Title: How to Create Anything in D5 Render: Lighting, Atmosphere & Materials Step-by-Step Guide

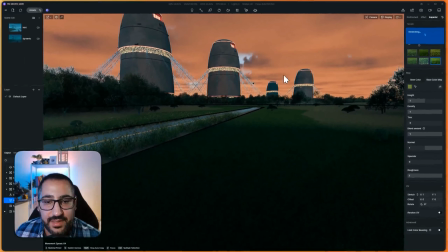(32:58)
So, you know, not the end of the world, but do note it is a pretty expensive effect. And then with the grass on the scatter, I would recommend painting any area you want to be like scatterable.
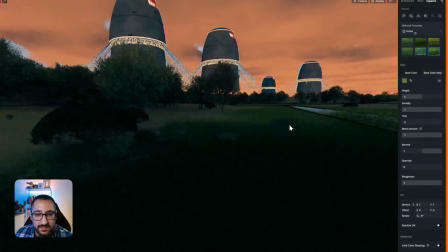(33:13)
So anyways, this looks really good. Yeah, you could definitely add grass here if you want.
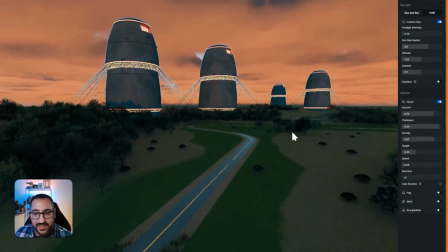(33:19)
I'm not going to, just for the sake of performance and everything. I don't want to risk a crash or anything.
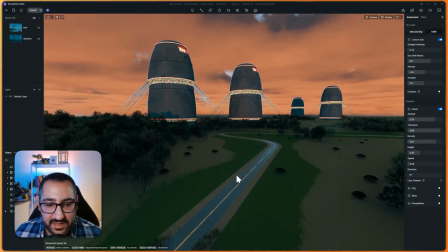(33:25)
So let's move on to the next area, and we'll finish materializing this. We'll cover some fun atmospherics, and then we'll get into the animation.
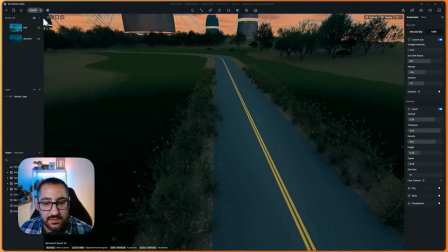(33:34)
So I'm going to go down here, and I'm going to go to assets, and let's look for asphalt.
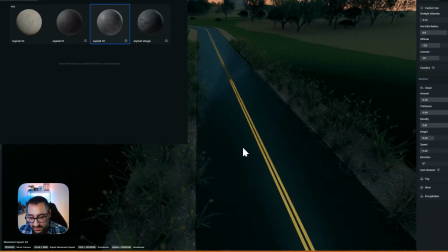(33:39)
Okay, I'm going to grab asphalt 2, and I'm going to place this in here. And so the scale is super tight.
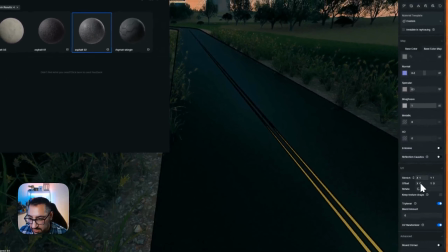(33:45)
So I'm going to make it triplanar, turn on the randomizer, and let me just change this to be, you know, a little bit lower, just so I can see more details.
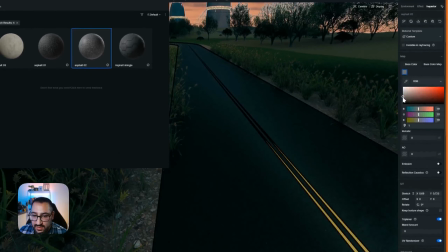(33:53)
And I'm going to make it a little bit lighter, because again, this is a dystopian world, a lot of weathering.
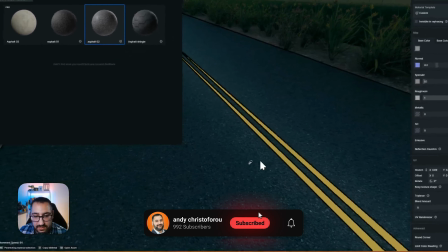(33:59)
That's perfect. So now these stripes, they're super bright. And the problem with that is, you know, it doesn't look realistic.
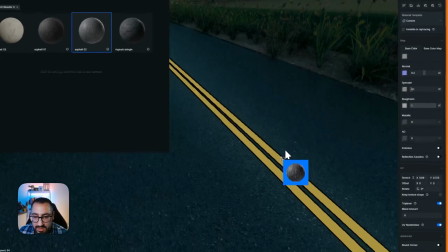(34:06)
So a little hack I have is if you duplicate your asphalt material and paste it here,
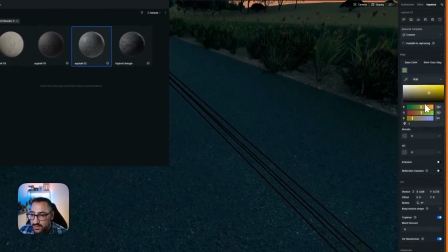(34:11)
and you change the base color to be that like yellowish color, it'll actually look like it's painted directly on the asphalt,
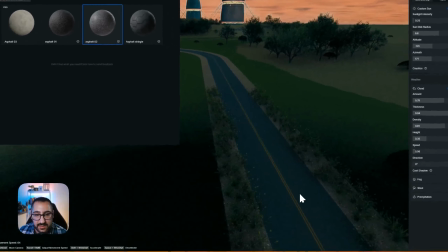(34:20)
like it's picking up the normal map. So that's a nice little way to block all that. So that looks great.
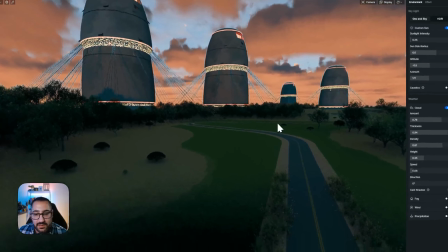(34:26)
Happy with these materials. Now I want to talk a little bit about the context here.
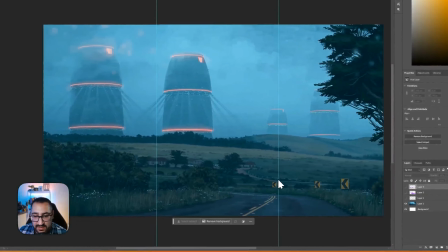(34:32)
So if you look here, you know, we've got some houses, some signage, some fences. So I've provided all those 3D models for you.
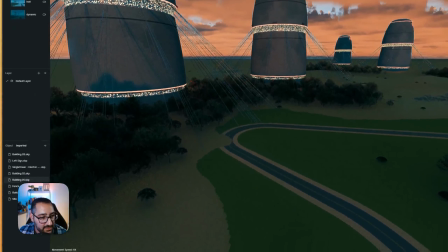(34:39)
So all you have to do is go to your imported tab and start dragging these out. So I've got, you know, building 1 here.
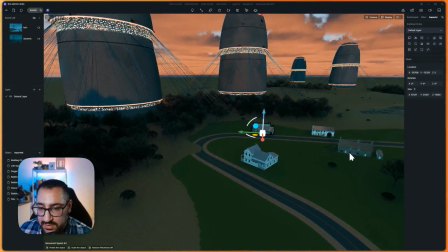(34:44)
So I'll rotate this guy. Building 2, I'll rotate him like that. I'll put him there. Building 3, place this guy here. and building 4, which is this guy.
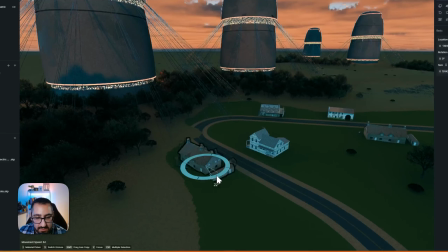(34:58)
And I'm just going to rotate and duplicate them just so it looks like we've got a little town here.
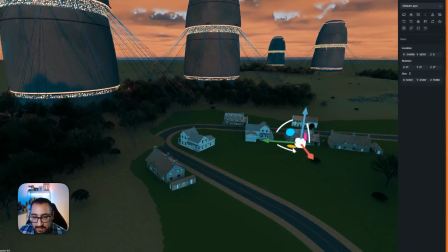(35:08)
I'll probably copy this guy over and rotate.
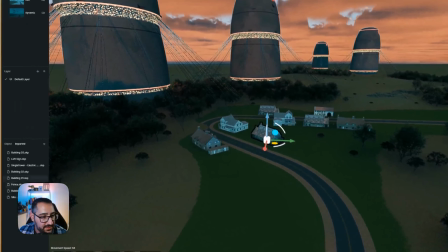(35:14)
Perfect. Now that we've got that there, let's talk about the signage. So we've got these little signs right here.
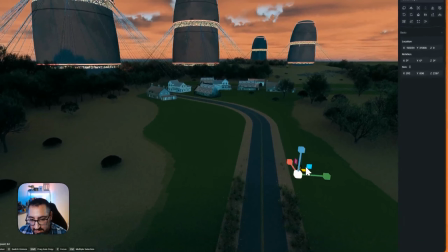(35:22)
Do that, place that guy there, and scale him. We've got some nice signage.
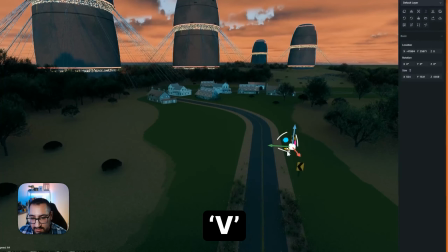(35:27)
I'll hit V, and we'll just copy this kind of around the bend.
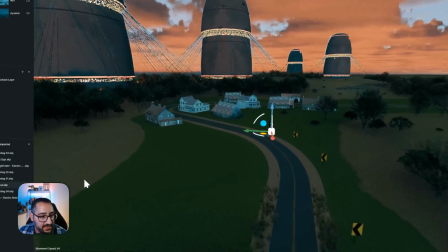(35:35)
Okay, perfect. Next thing we have are these little fences. So I'm going to scale these a bit.
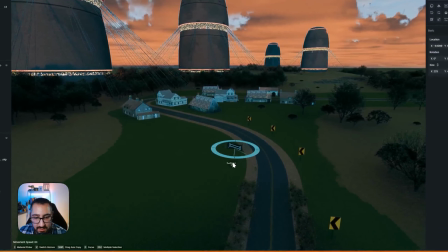(35:42)
I'll hit V, and I'm going to rotate them a bit. And up to you, like how many you want to place.
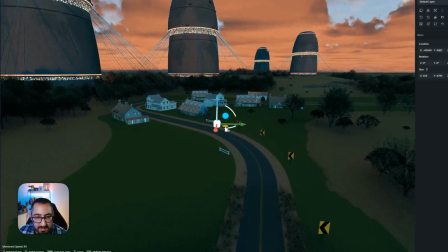(35:49)
Again, I'm giving you all the assets. So up to you if you want to kind of like really customize this.
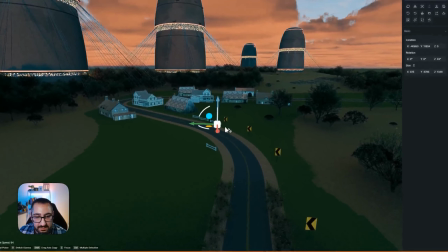(35:55)
I wish there was a way to path custom imported assets, but fortunately there isn't.
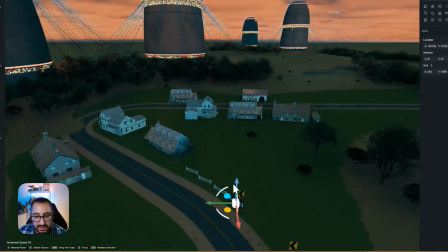(36:02)
So I'm just going to show you how to place a couple.
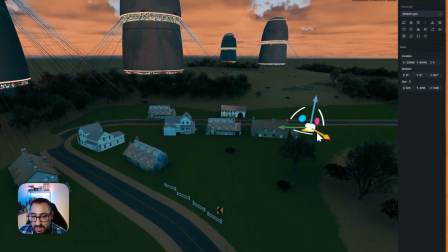(36:03)
Again, I'm just holding down Shift and rotating as needed, just to mimic the look we have here.
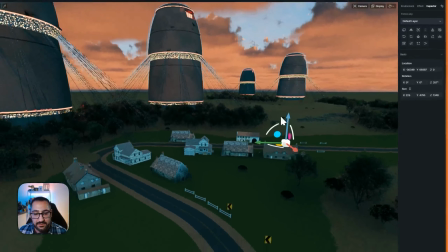(36:11)
Okay, I'm going to shift out this way as well. Okay, so we've got some fences there, and we could change the material and everything.
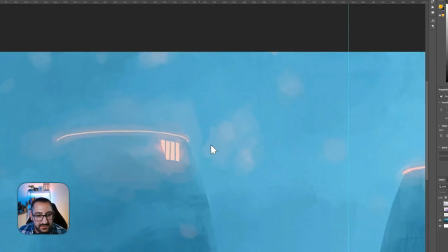(36:19)
That's not an issue. So I want to talk about this over here. We've got some like volumetrics going on where we can actually see the light kind of catch itself on a cloud.
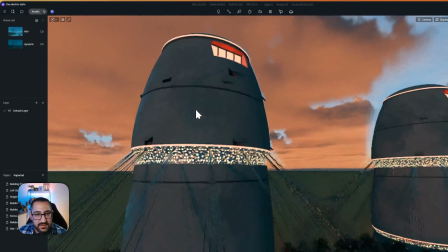(36:28)
So to do that, a nice little trick is if you were to go up here and go over to Assets,
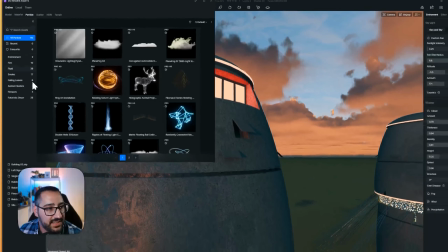(36:34)
under Particle, you're going to see these really like fancy light cards.
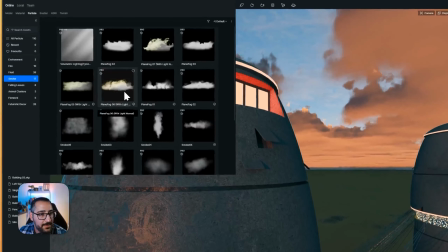(36:40)
So watch this. If I switch to Smoke and I grab some of these
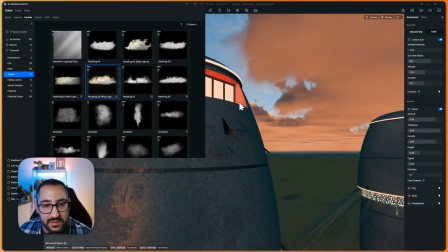(36:48)
and I place them in, they're basically 2D cards with a rolling animated texture on them.
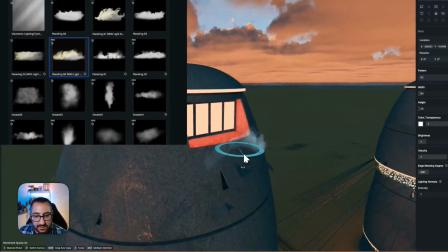(36:54)
So now I've got this here, and let me just move this out.
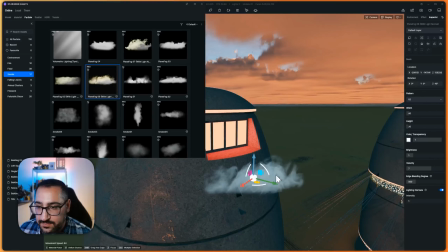(37:00)
So this is that texture I'm talking about. And I can play with the width and the height and everything.
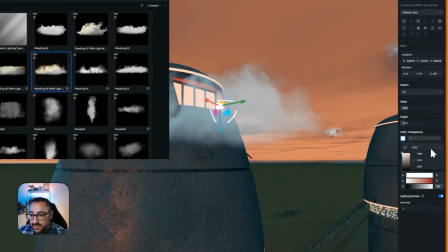(37:07)
So I can make the color to be that like neon color, like that.
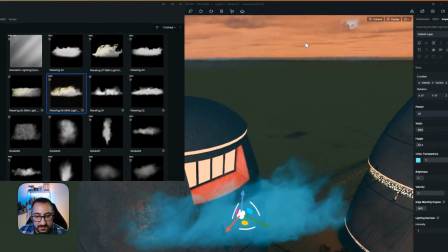(37:14)
And now if I were to throw any light onto it, it'll actually catch and give me that color, which is really cool.
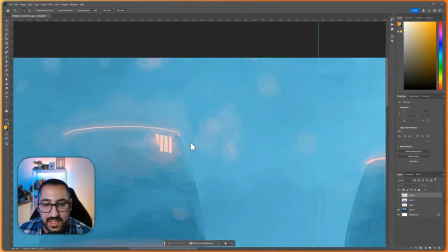(37:23)
So to mimic this look, to get the light on that surface, we've got our card here.
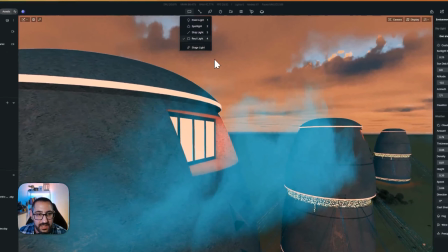(37:28)
And if we drop in a rectangular light, watch this,
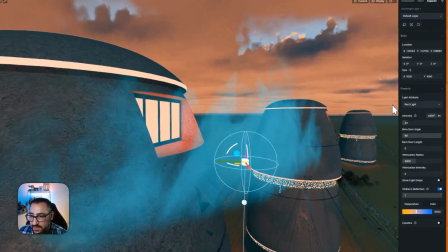(37:31)
and I move him over here and make him really big, I'm just going to boost the size to 5,000.
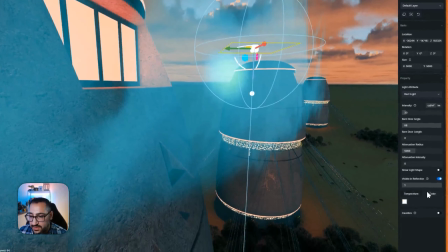(37:38)
Notice how it's actually casting light. So if I switch this to be like a red color, that is that red we were talking about before.
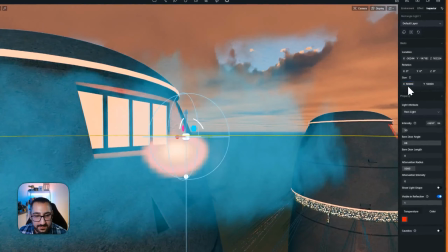(37:47)
So I'll make this a little bit bigger. There you go. So check that out.
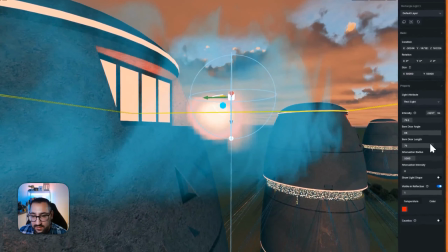(37:50)
You can play with the intensity and everything, and barn door and length, and the attenuation.
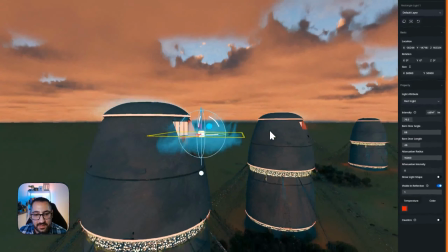(37:56)
So this is really nice. The problem is from far away, it doesn't show.
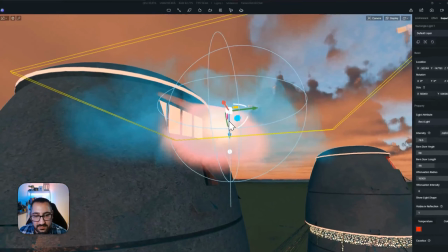(38:00)
So you're only going to see this on your close-ups, which, isn't really the end of the world, but just pointing that out in case you don't see it.
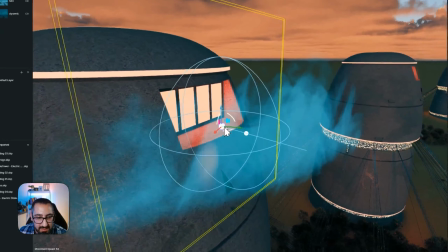(38:07)
So really, really handy trick. So I would just plug this like somewhere right in front of your, the light of these towers.
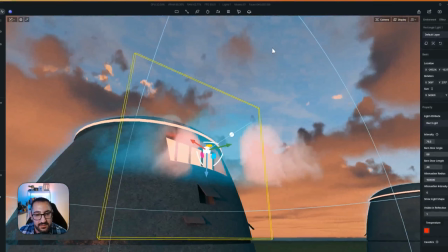(38:15)
And I would make sure the attenuation radius is large enough so it gets picked up on your clouds.
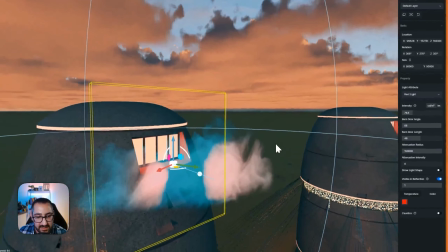(38:20)
So when you're animating this, it actually does come up. Yeah, and you can have multiple lights too.
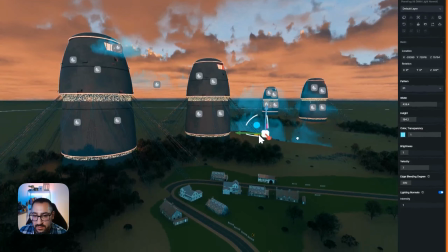(38:25)
So as you can see, it is like lighting up all these cards, and you can get fancy and, copy these fog cards around as well. But anyways, the point is, I think you should have a bunch of these around, and that'll make your fog look a little bit bigger. You can change the pattern as well.
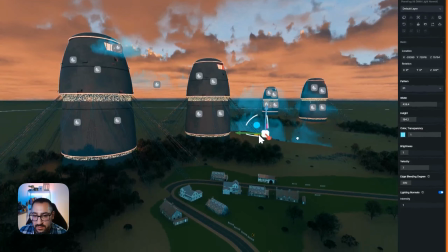I'll put this guy like there. And I'll just scale them around. So when I'm down here, yeah, I get all those different cards.
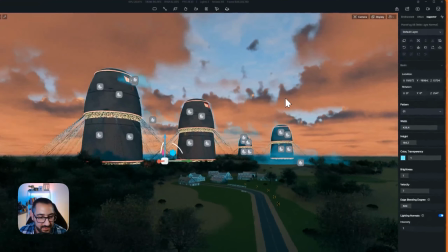(39:02)
Copy and rotate. So now we've got all that. Let's go and switch back to our light setup.
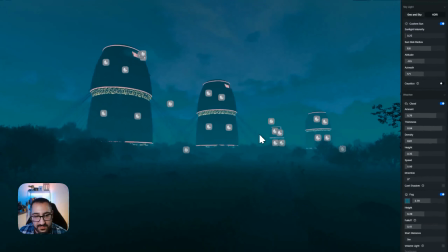(39:10)
And now you can see we've got, our clouds here, right?
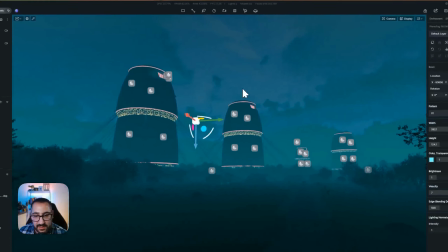(39:15)
Coming from that.
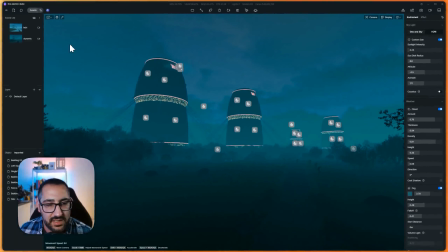(39:16)
The overall darkness of the fog is a little intense, so I might just make it a little bit brighter
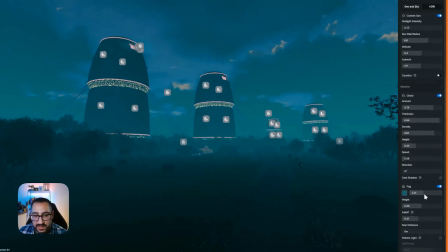(39:27)
in here and lower the density of our fog. Yeah, awesome.
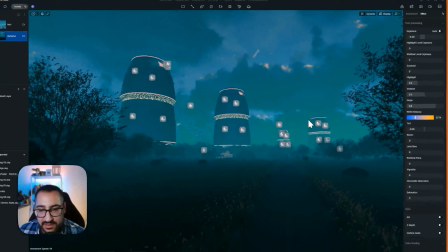(39:33)
So now that I'm like happy with all that, let's just talk about the different camera angles and what you need to do.
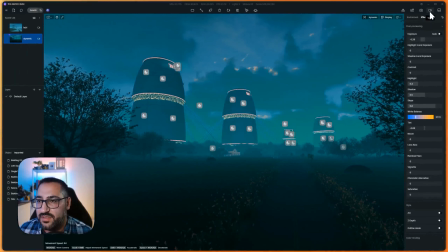(39:38)
And you can continue working on this, of course, but my point to this video is to show you how to actually put this all together so you understand the steps.
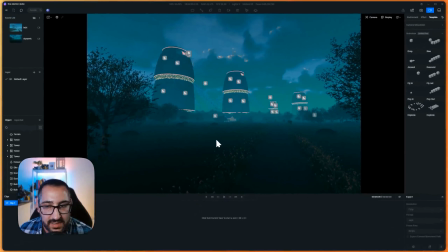(39:45)
So the video, all I did was I got into the camera locations that I wanted, and I just started creating camera views.
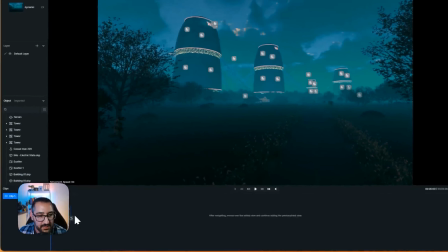(39:52)
So if I wanted to do a simple push, I would do add current view, and then I would just move my camera and then do this.
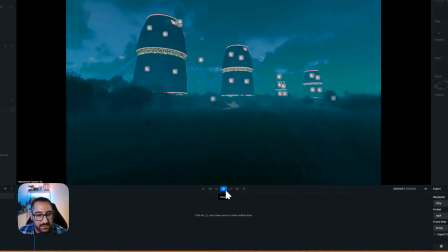(39:59)
That way I've got a nice slow push, and I would just tweak all the speeds.
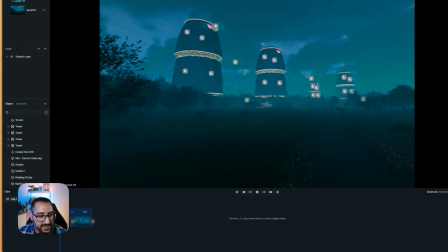(40:05)
I was between like 5 and 10 seconds. That way they were nice and slow.
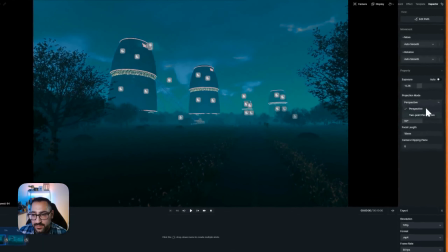(40:10)
And you want to make sure that all these are on 2-point perspective, just so all your towers are nice and tall. So look at the difference there. And I would probably play with a focal length to be like, maybe like 25.
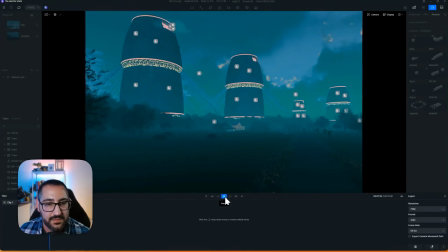(40:28)
Yeah, I'll do 25 here as well. And there you go. Some really nice, soft, beautiful camera angles.
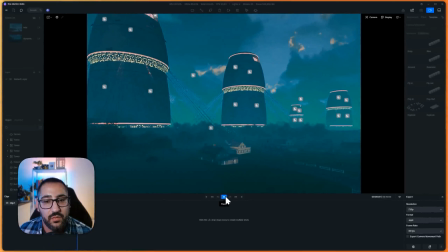(40:37)
But I recommend doing this once you have all your environment settings dialed in.
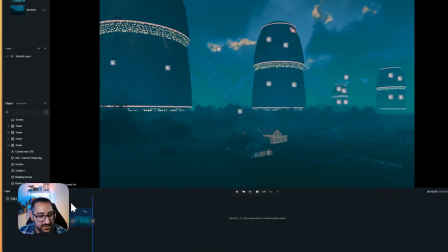(40:42)
But I didn't do anything else crazy. So I'll show you some other views that I did.
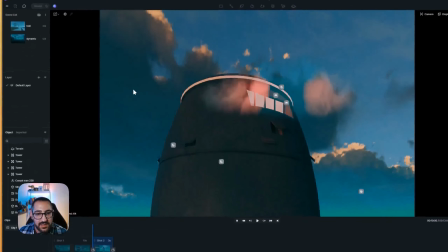(40:47)
You know, I was saying earlier that the light's only going to show when you're close up. So what I did here was I set up a view, and then I just flew in closer.
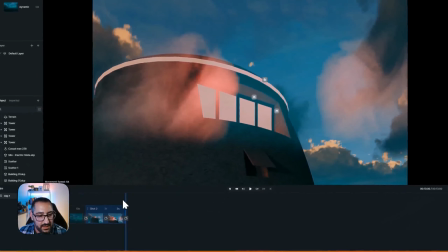(40:56)
That way my light would appear. And now I'd get that nice glow.
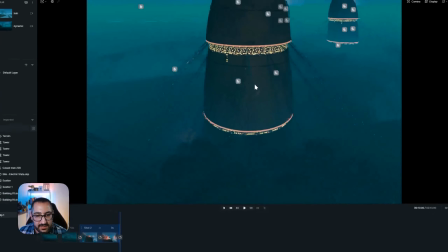(41:01)
Exactly. And then some of the other shots that I'll talk about, I did some where I was just looking down at the forest.
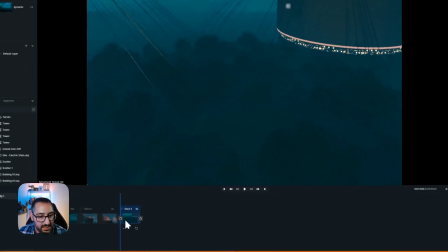(41:08)
All this was at a current shot. I turned off 2-point so that way it wasn't odd.